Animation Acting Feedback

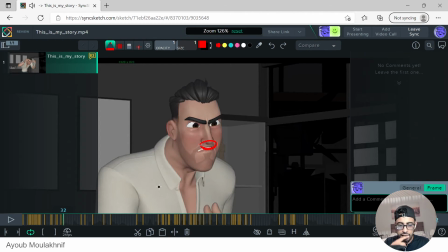[40:54]
Yeah, one thing I like to do, like whenever I animate the upper lips, the lip is like, what I notice is like when we like move our mouth, what happens is whenever the jaw opens, there's some effect on the upper lip, and usually we want to
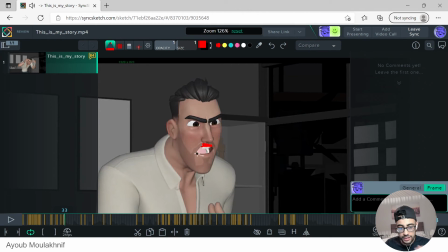[41:11]
avoid just keeping this part just like stiff when the jaw opens. Just add a little bit of like the upper lip following it a tiny bit. That should make it more, even more organic. Like what you're doing there when he says the S.
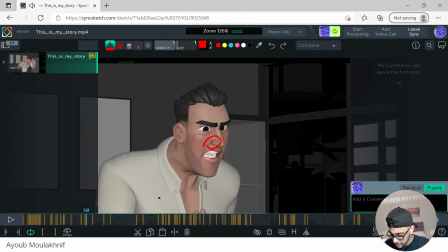[41:31]
Love the nose stuff, nose flare there. Yeah. The th sound. You see how like this shape is very close to this shape?
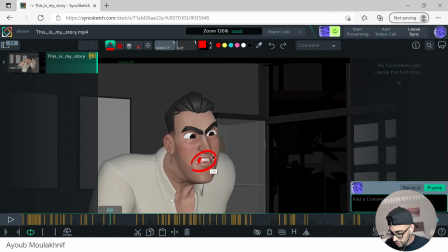[41:50]
So what I would say is like I would just make this even, squash it more. So we add more contrast. And just like look at like the some of
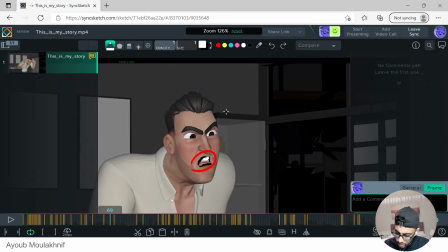[42:10]
what is it? Boss Baby, maybe mouth shapes. They have really good ones, and just look for the th sound and see how they do it. It's really, they have it really appealing.
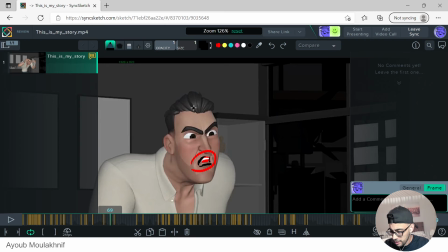[42:26]
So here, what I'm like trying to look for is like some like squash and stretch. Just maybe push this even more. Thaw.
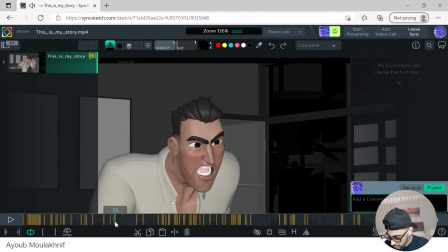And for this, I like to do some of the thing, which is what you're doing there.
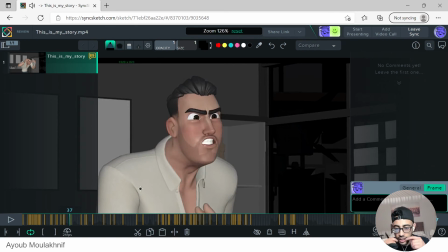[42:56]
The, like you see how like when he said the S, like the lips kind of like flare, you can add some of that there as well.
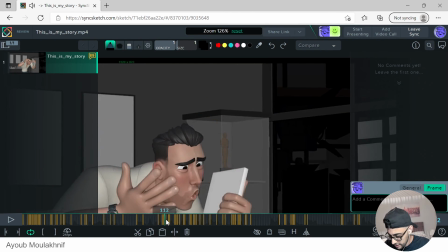[43:04] What are you thinking?
And during the th, I would say just try to squash the mouth corners a little bit more, so you get more contrast. So we go from the, so you see the, thinking.
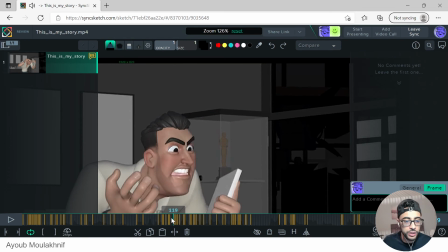[43:23]
You see like what you're doing now is like doing this, thinking, and we're just missing the transition between the the, thinking. And I actually, again, I really love how you're simplifying.
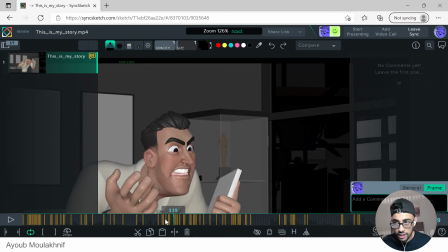[43:42]
You're not animating syllables, you're animating sound, and you're simplifying a lot of like busy stuff, and you're doing a really good job of it. What can I put in its place? Which one you're talking about? Oh, sorry, like, yeah, there's a bit of delay there on the chat.
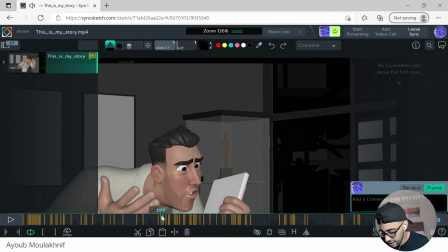[44:04]
Oh yeah, you were talking about the pose. Sorry, I thought he was talking about the lip sync there.
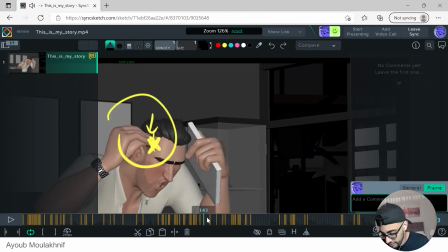[44:09]
Are you trying? Yeah, cool. Yeah, maybe just a little bit more on the P shape.
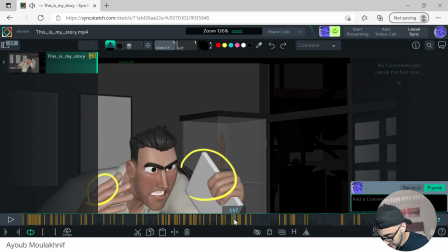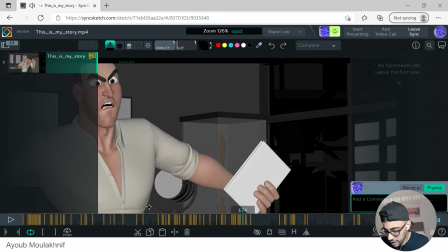[44:35]
Here, maybe we can get to the F shape. This might be scene sketch. Just double check and make sure that when you hear the F, you should put the F, the sound, okay?
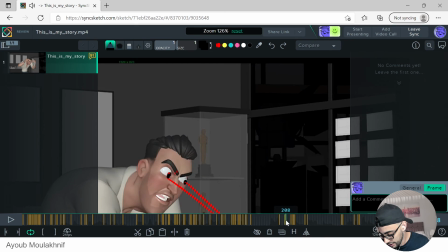Yeah, and also try to track the arcs of the mouth corner.
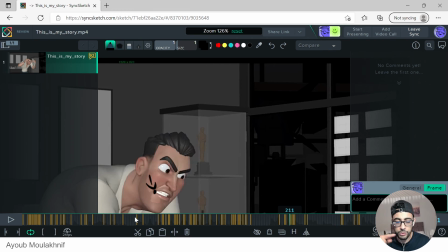[44:57]
Make sure that they're following nice arcs, and just try to make sure that this doesn't feel connected to the jaw whenever the jaw opens. So it just moves one-on-one, just because when you add a bit of delay, it adds more organic feel to it.
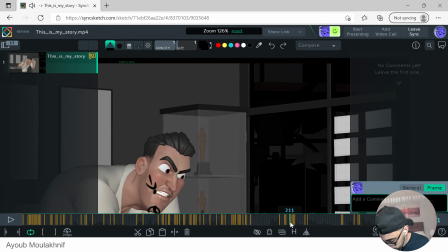Murder someone. So you would never do that.
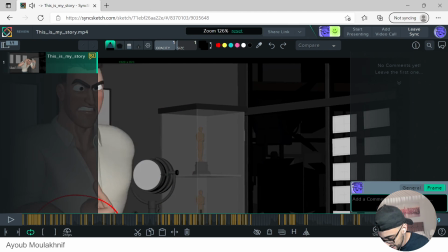[45:29] Because
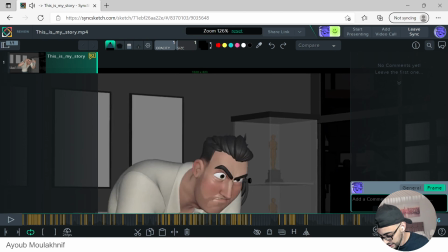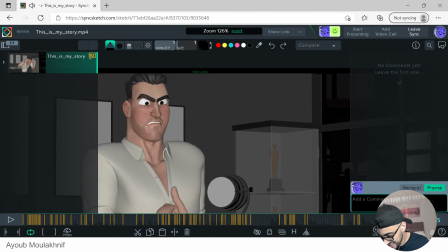yeah, I love like the stuff you're doing there. Really good. Awesome.
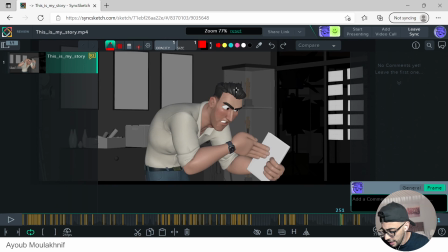[45:47]
Yeah, and in terms of like, yeah, and yeah, for the hand, like this one, just like this hand pose feels a little bit not that appealing. So I would just like try to take this last index because it looks a little bit kind of like broken.
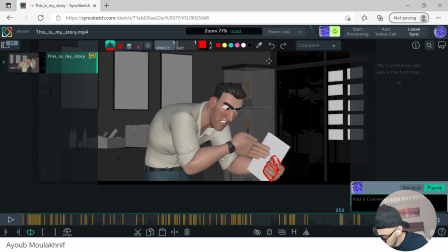[46:03]
So I would just maybe separate it just to get some of this nice shape there. And maybe just rotate it so it doesn't feel like it's kind of like rotating the other way.
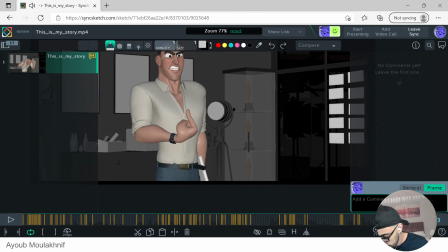[46:20] You would never do that because he's me. He didn't do that because he's me.
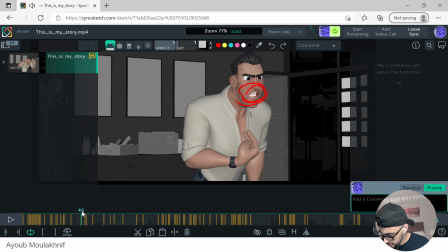[46:34] This is my story. These are my thoughts.
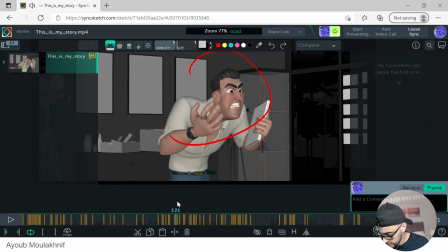[46:39] I mean, what are you thinking, huh? Are you trying to piss me off?
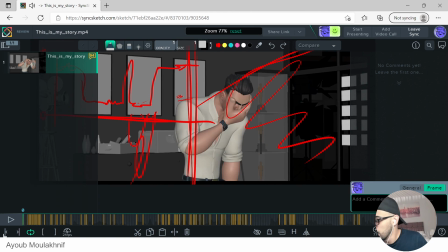[46:47]
Cool, awesome. Asim, does that make sense? Any questions? All good? Yeah, I think those are all the notes. Yeah, you asked for it. You asked for it, and just like I went like all in. Hopefully, I didn't destroy your shot. Sorry about that.
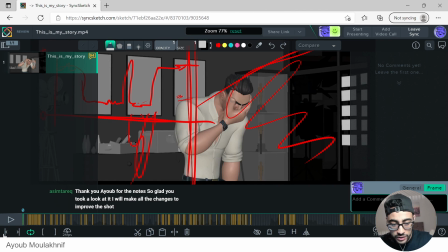[47:10]
Yeah, cool. Yeah, I would say like for all of like the acting notes, the only thing is
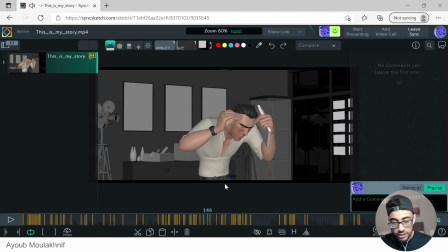[47:19]
be careful with the acting for the next your future shots, and just like try to like not have him like all the way like energy always up, and just try to have some moments like this part here when he just like he moves like that's from frame 82 to
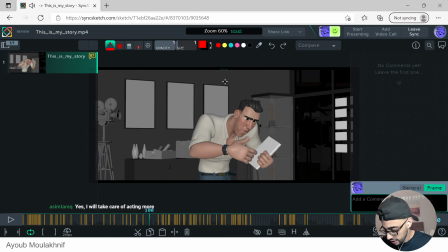[47:41]
yeah here to 100. Like these 20 frames are like it feels like okay, this feels like okay, this feels more less like just pose to pose.
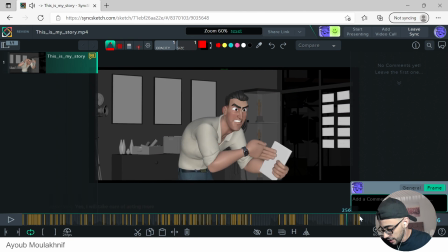[47:52]
Okay, just maybe use some more of that.
You murder someone.
And this last pose out like just maybe just to do something less closer to there here, and it's more in the face and less in the body acting there. Cool. Awesome. Great work, man.
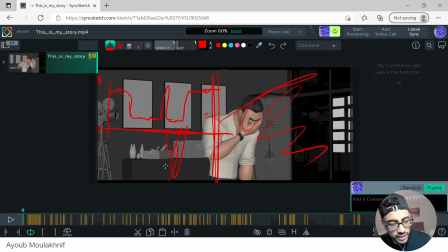[48:12]
And looking forward to is this finished or like you're still working on polish?